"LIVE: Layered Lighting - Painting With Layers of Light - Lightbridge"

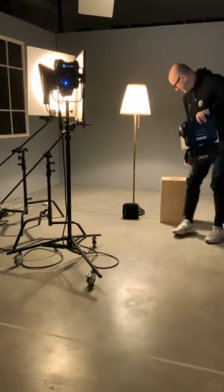[12:26]
I'm gonna leave my nice little seat, and Louise is gonna go to the hand.
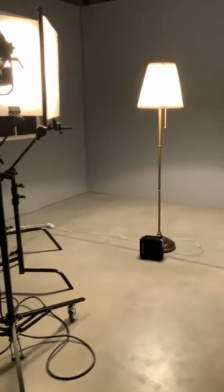[12:34]
There we go. And she's gonna come to me again. So, okay, so Louise, if you come over here and show both, show the light source and show the frame.
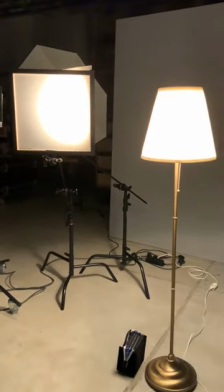[12:45]
Okay, there we go. So it's kind of clear, right? We have the light source and we're extending it over here in the face with our book light.
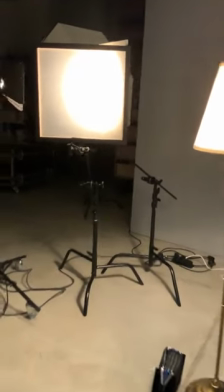[12:53]
So if Louise comes closer to the book light, no, I'd like to show you something really interesting about how we set it up.
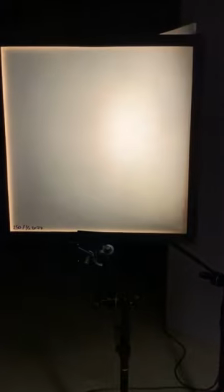[12:58]
You see how it's brighter over here?
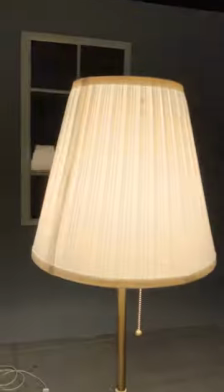[13:01]
If you just pan over to the light source and back again, from the light source, from the frame, on this side it's the brightest.
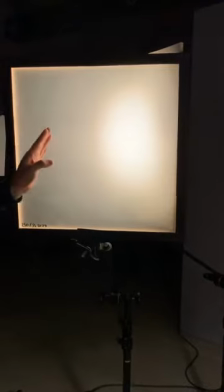[13:09]
And here we now have a gradient to make it darker. So why is this?
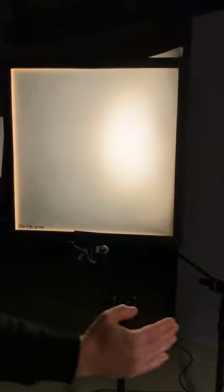[13:12]
Because in the world we're trying to create, we're actually saying the light source is over here and now it's slowly fading out and coming over here,
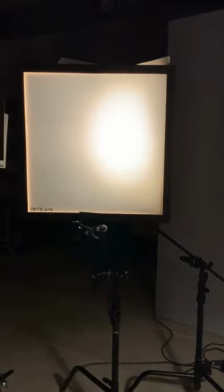[13:19]
but just enough to wrap around the face. See again, even here we're creating contrast.
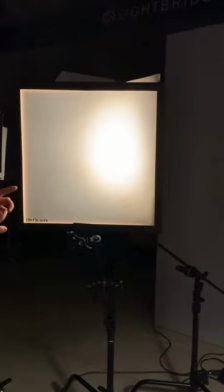[13:25]
And you know what's even more interesting? Even here we're creating layered lighting.
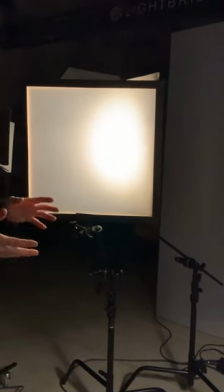[13:29]
So isn't that something that Lightbridge created? The technique of layered lighting, let's say, it's something that's been along for a long time, but we optimized it.
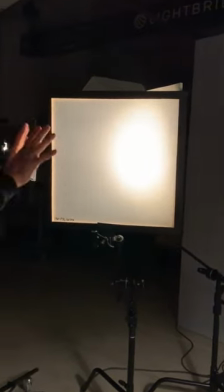[13:38]
But let's stay with this for a second.
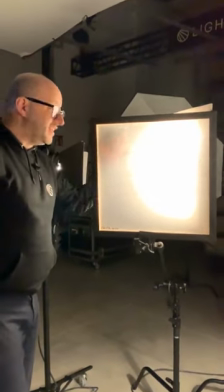[13:40]
So actually what's happening here is there's a world behind my frame, and the world behind my frame is actually creating this layered light.
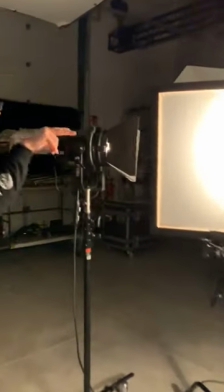[13:48]
So if Louisa comes over here and looks to the back, just at our show card that we have back here,
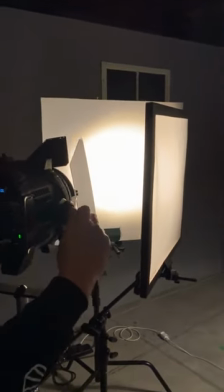[13:52]
I actually have a chance by spotting the light source, by panning it maybe even directly on the frame,
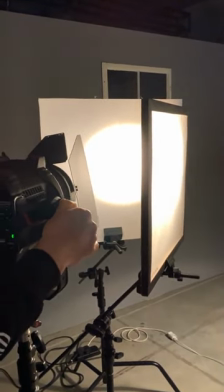[13:59]
over here, I've got so many subtle control over how I want my book light to look like.
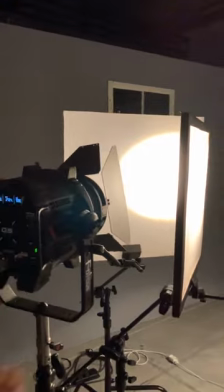[14:06]
And again, we said we want to create contrast. We don't want to say, oh, just give me a white surface, nice and easy.
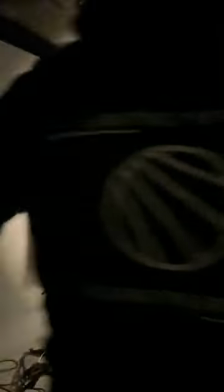[14:12]
Louise, if you come to the other side, I think you're going to see better. There you go. So this is like a standard book light, but look at this.
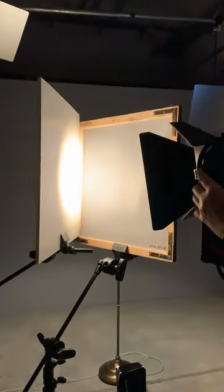[14:19]
If I spot this down, I even have the chance of saying, let's rake the frame directly, or let's pan over here a little bit.
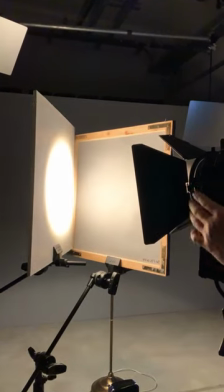[14:27]
It's more front lit, it's more back lit. So we're using the contrast just of the book light to wrap the light around.
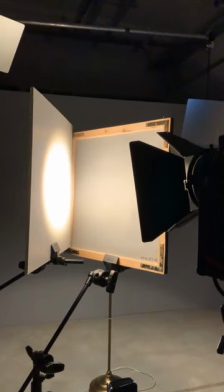[14:34]
And that makes really all the difference when it comes to a more complexity that we're trying to do.
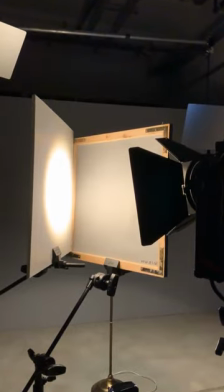[14:39]
And of course, we can do the same thing when we light directly. So if Louise comes to the other side again, I'll just take away the show card now.
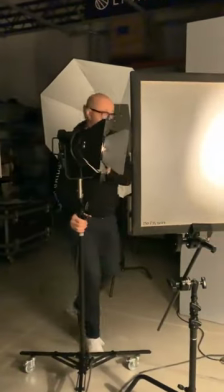[14:49]
Like a real classical setup here. We say we have to extend the light source, the practical, There we go.
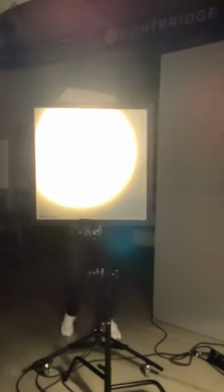[14:57]
And we're lighting down. Fantastic. All is good.
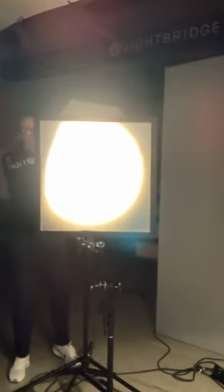[15:03]
And again, as we all learned it and got trained, we flood it and then we use our barn doors.
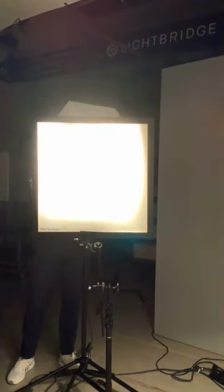[15:09]
We cut the frame a little bit. There you go. And all of a sudden you got a full filled frame to do it.
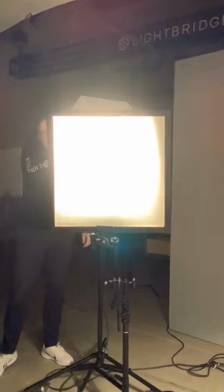[15:15]
But look what's happening. If I spot this now, I'm actually again creating contrast.
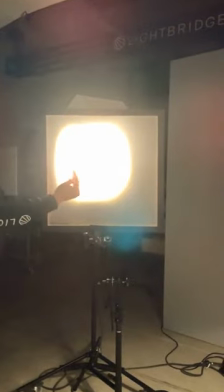[15:21]
What I'm doing is I've got a hot spot in the middle and I'm using my contrast again to the sides to let it fade out.
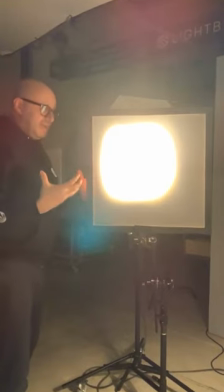[15:28]
I'm just creating a, you know, it's like a light character a little bit, what we're creating.
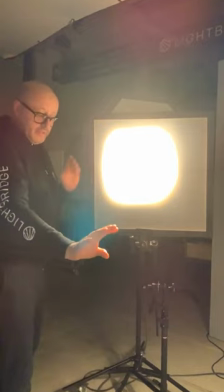[15:32]
And that's when you look at the face, at the, you know, at the talent sitting there, by panning around and doing the subtle changes,
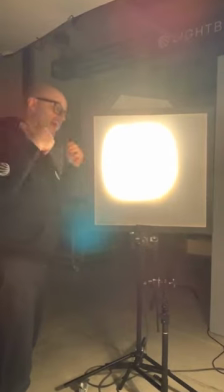[15:38]
we're really gaining complexity because we're adding contrast and we're not just saying we're using a big flat white.
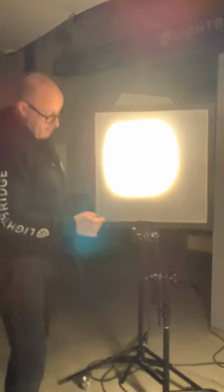[15:44]
There's something else that's interesting. This is a half diffusion frame, right? So you actually feel the light source behind here.
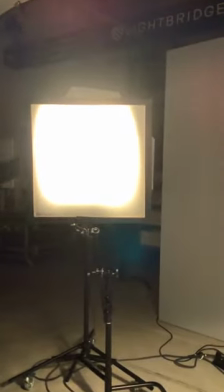[15:52]
If I go like this, I'm filling out the frame, but you actually still can see there's a hot spot back here.
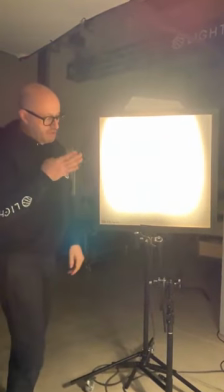[15:57]
So you have this feeling there's a world behind the frame.
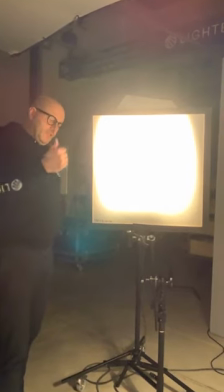[16:01]
And I've always had the feeling that as soon as you start to fill frames and you don't have the feeling of a life, let's say, behind the frame anymore, the loss of complexity is actually boring.
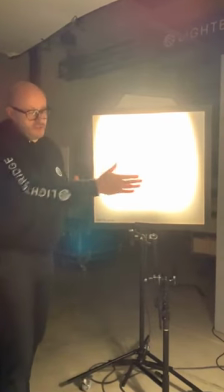[16:12]
So to have this feeling there's something beyond this world, this is giving you a diffusion, this is giving you a wraparound, it's actually giving you a second dimension.
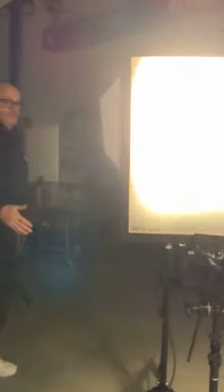[16:21]
And this is actually, in fact, layered lighting. So if you come to the side, Louisa, and we just have a look at the full setup of this, we have a certain amount of distance.
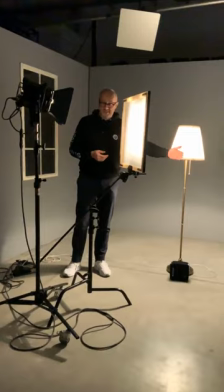[16:29]
We need it so we can create it to the set, of course, but we have a certain build size for something like this, right?